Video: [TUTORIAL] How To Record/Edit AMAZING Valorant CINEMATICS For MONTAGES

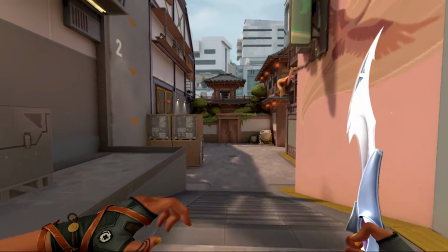Or if you're starting by looking down, go forward by looking up. And this is generally how cinematics are produced.
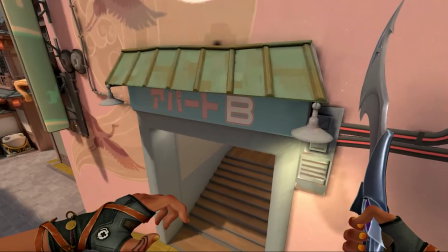I actually find the ones in the sky going around in the center like this to be really bad and poorly made.
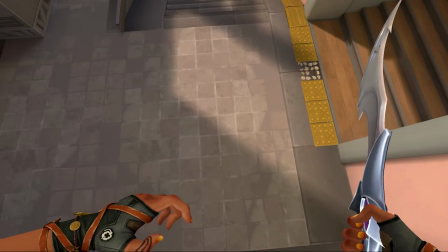So don't put those in your montages because they aren't going to look super good. And the reason that you want to start by looking down, going up,
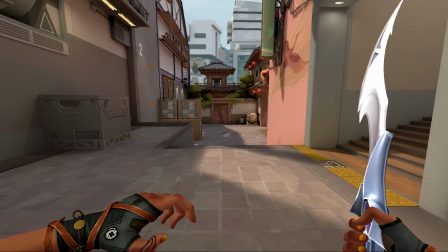is because it has a really nice effect to it once you have added all of the color correction post-processing.
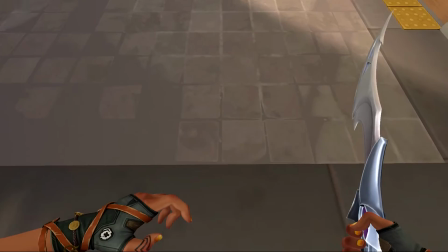And that's just fancy talk for after you're done editing. And the reason that you want to go like this is because this makes for really nice seamless transitions,
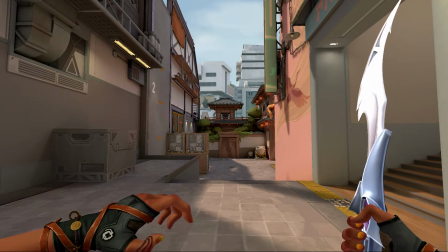which pretty much means that it's your flow, it looks really smooth, and that's it.
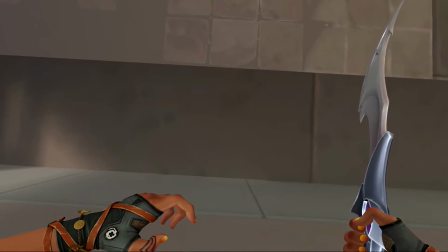So I'm going to take my cinematic from right here, and I'm just going to start by looking down, And I'm not gonna look all the way down because there's no really point in that.
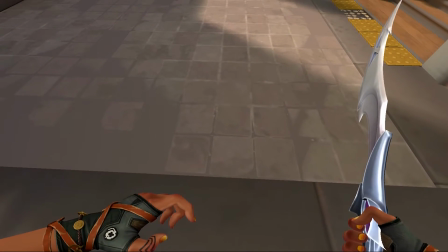I'm gonna start by looking at an angle downward.
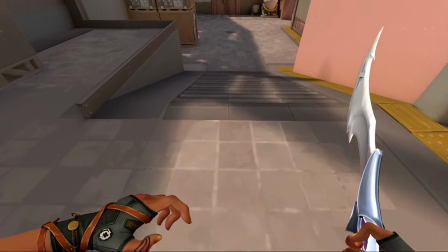So we're starting right here, and we're gonna walk forward holding shift while slowly revealing the map while walking upward,
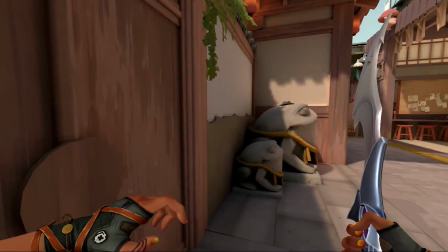and we just put our mouse up and we're done. So that's our cinematic 1.
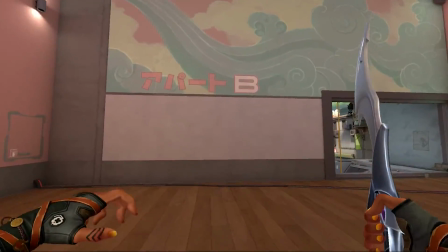Now we're going to need a couple more cinematics, which I can just get quickly using the exact same methods that I just showed you guys.
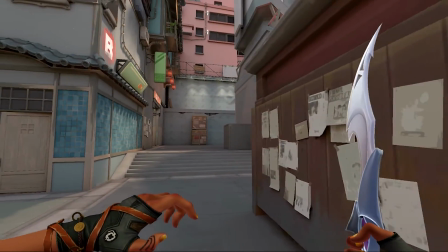And I'm sure you've also seen the things where they get the cinematics in the air.
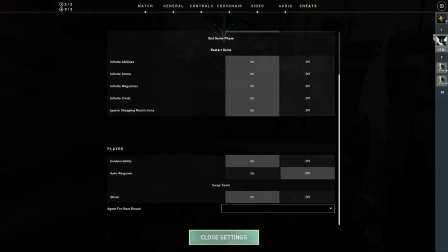This is done by using ghost mode, which if you look in your cheat settings, if you don't know how to get there, it'll say ghost, and your ghost keybind is going to be at the top.
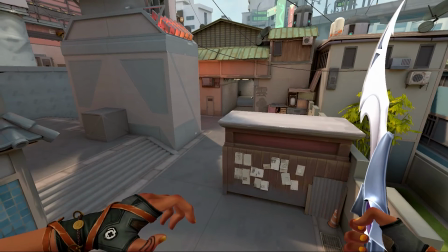So mine right now is L because I don't use my L key.
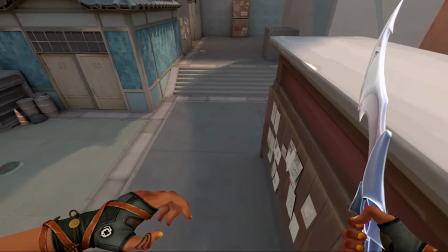So you can start right here, and then just go ahead by aiming up like that.
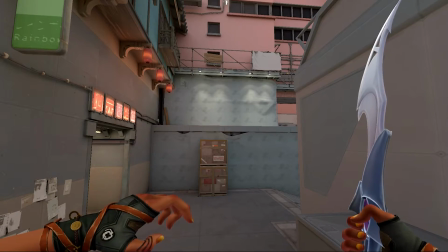Now, if you notice in the last cinematic, we actually finished by looking at the sky, and there wasn't too much crowding in the sky.
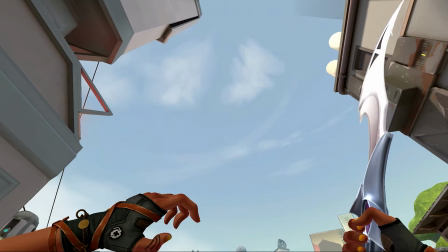Now, this is where your transitions get pretty, so you want to look for somewhere that's kind of open in the sky.
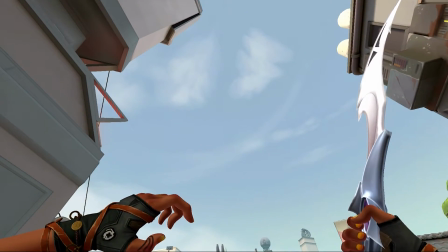So this spot right here looks like really open, looks really beautiful, so we're going to use this right here.
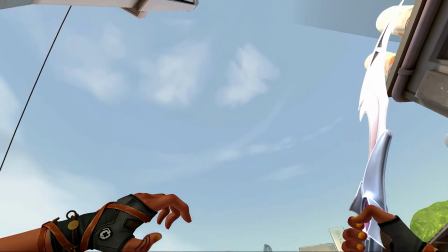And what we're going to do is we're going to start by looking up, and we're going to go backwards by looking down.
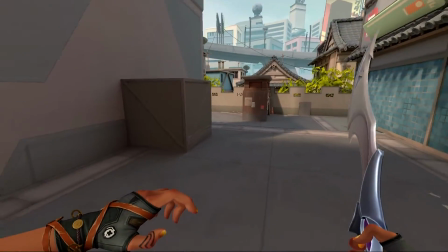Now, if that's not natural to you and you usually do it by looking down going upwards, there's a really easy method to do this.
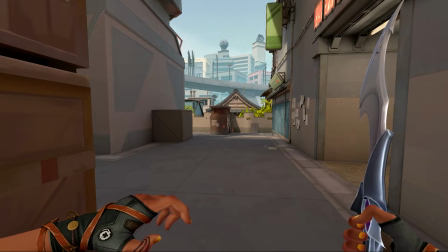You just start by looking downward, going upwards, and then after you're done recording, you go into your editing software and you actually just reverse the clip.
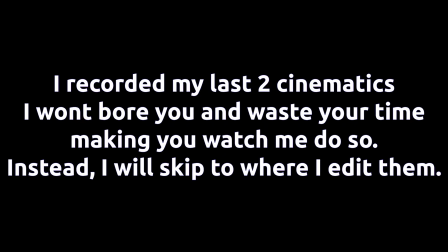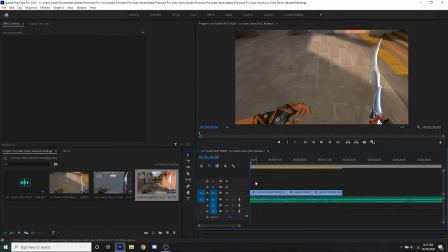Alright, so we're here in our editing software, and this is where all of the magic happens, where all of the color correction happens, where all of the different parts really come together, and it looks like a really good portion of your video. So I'm going to go ahead and play the audio for the song right now that I chose,
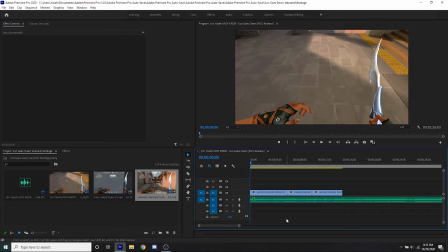and this is Sun Goes Down by Jim Yosef and Roy Knox. Two great artists that produce music for no copyright sounds, which is also a great YouTube channel to get your songs from. I recommend going and checking them out if you would like good non-copyright songs for your montages.
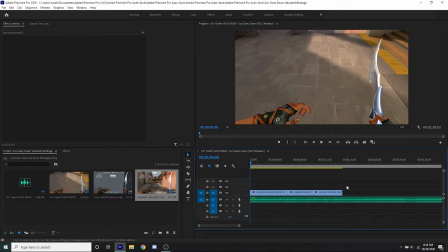But I'm just going to go ahead and play the audio clip for you right now.
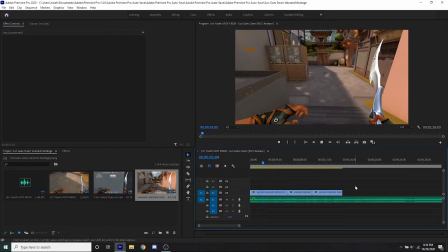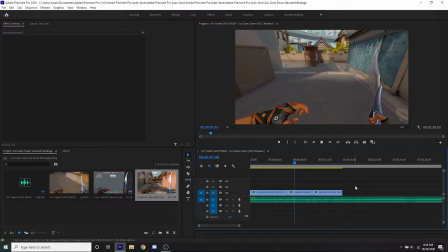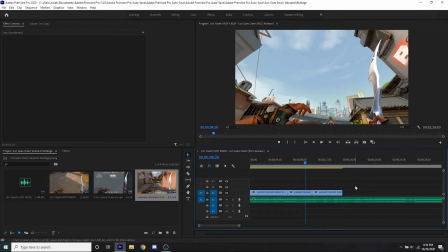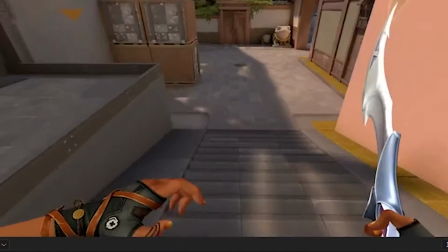So you're going to notice that this looks kind of slow right here. So what we want to do is actually speed this up.
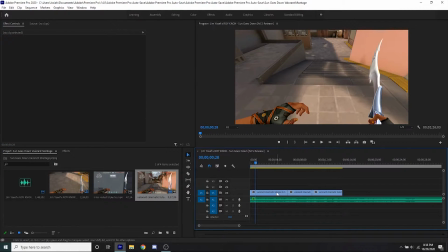So go over here. Like I said, if you don't use Premiere Pro, don't worry. This is a pretty advanced software, but this will work for any software. Just go ahead and change your speed. This is my speed panel right here. And then make it anywhere from 150% to 200%.
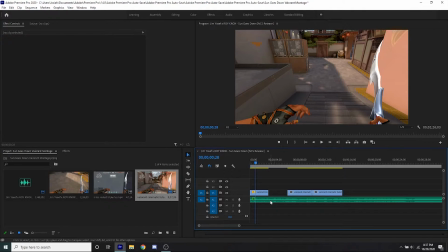Right now I'm just going to go ahead and try 200 and see how that looks. So right now I'm going to just mute the music.
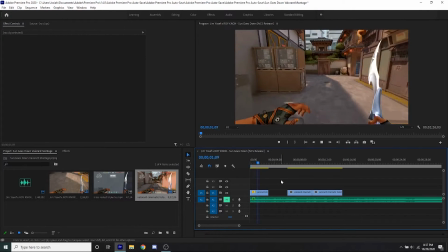And this is how our thing looks right now. It looks a little bit rushed, to be honest.
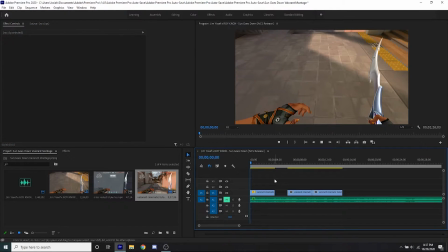So we can probably just drop this to 150%. And this actually looks a lot better.